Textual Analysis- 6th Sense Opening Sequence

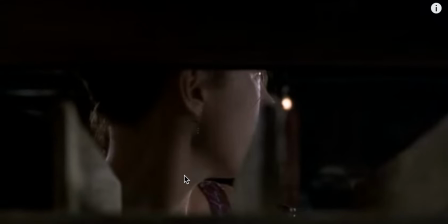We get a quick zoom of cinematography onto her face, so we can definitely see her facial expressions of the worried shock. And then you just about heard some other noises in the distance, and that's why she's turning her head.
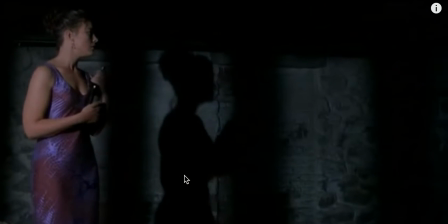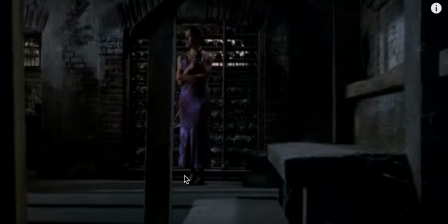Okay, so we heard some noise there, and the unnatural noises and crunching, and it's definitely not very pleasant. But then there's a match on action to this long shot, so we see her turning, and then the match on action comes out to the long shot.
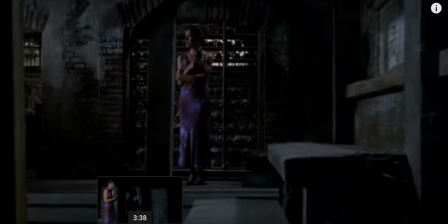It first came to a mid shot. Let's rewind quickly. First came to a mid shot.
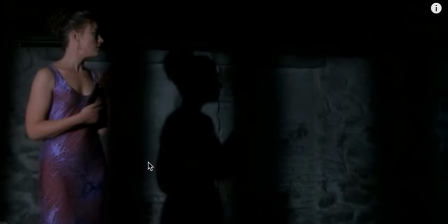There we go. And the lighting here is quite special, I quite like it. We see her shadow, and it shows her isolation as she's alone in the room, but we heard some noise, and we want to know why we heard that noise and why she turned in that direction.
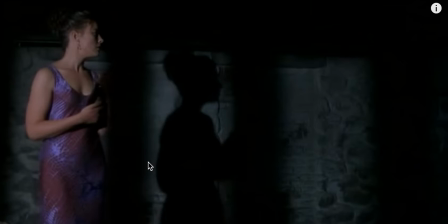Is it someone there? Is it just an animal? Is it just some wood? We want to know.
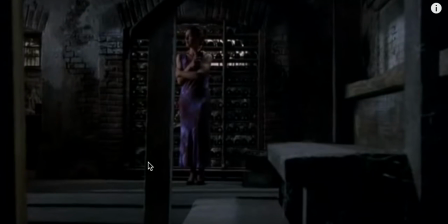So then the next shot, is a long shot of her standing isolated, alone, and helpless. Very conventional feature of like females in horror films, as they're like the weak characters. The mise en scène. We see her dress. It's very purple.
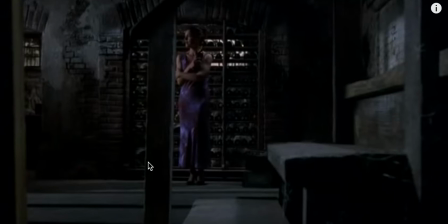It's very, out there compared to the room. The contrast. It's expensive clothes, and it doesn't really match with the grey colour palette. Like, the colour palette is very grey in this scene, and yet she's wearing this purple dress. It stands out, and you feel like she shouldn't be there in that situation.
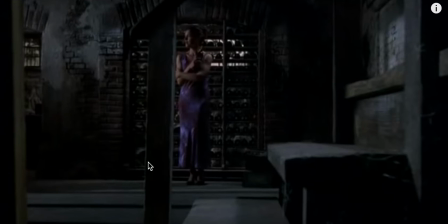So you wonder why she's down in the basement. So just before the scene began, we heard her heavy breathing. So let's quickly cut back to that.
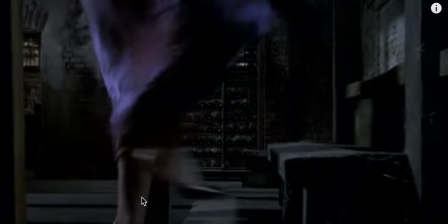And we only get her breathing, and once again, no other non-diegetic noise. Now we get a rush
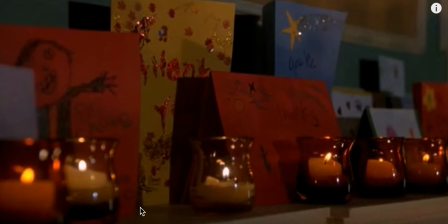of noise and the increase in intensity as the camera holds still, but yet she runs towards the camera.
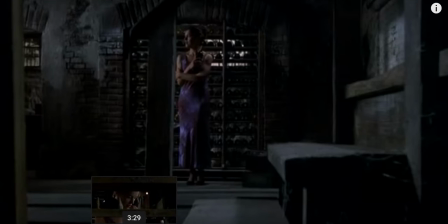And I think from the silence to the loud plonking of her feet builds the suspense.
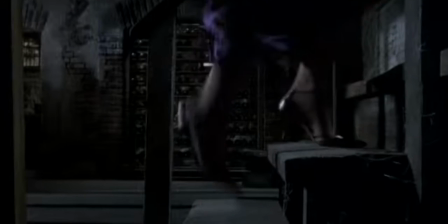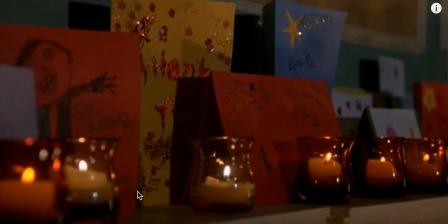So I think that mise en scène, the sound, editing, and cinematography in just that opening sequence is fantastic, and I really enjoyed it. So that's been my textual analysis for The Sixth Sense.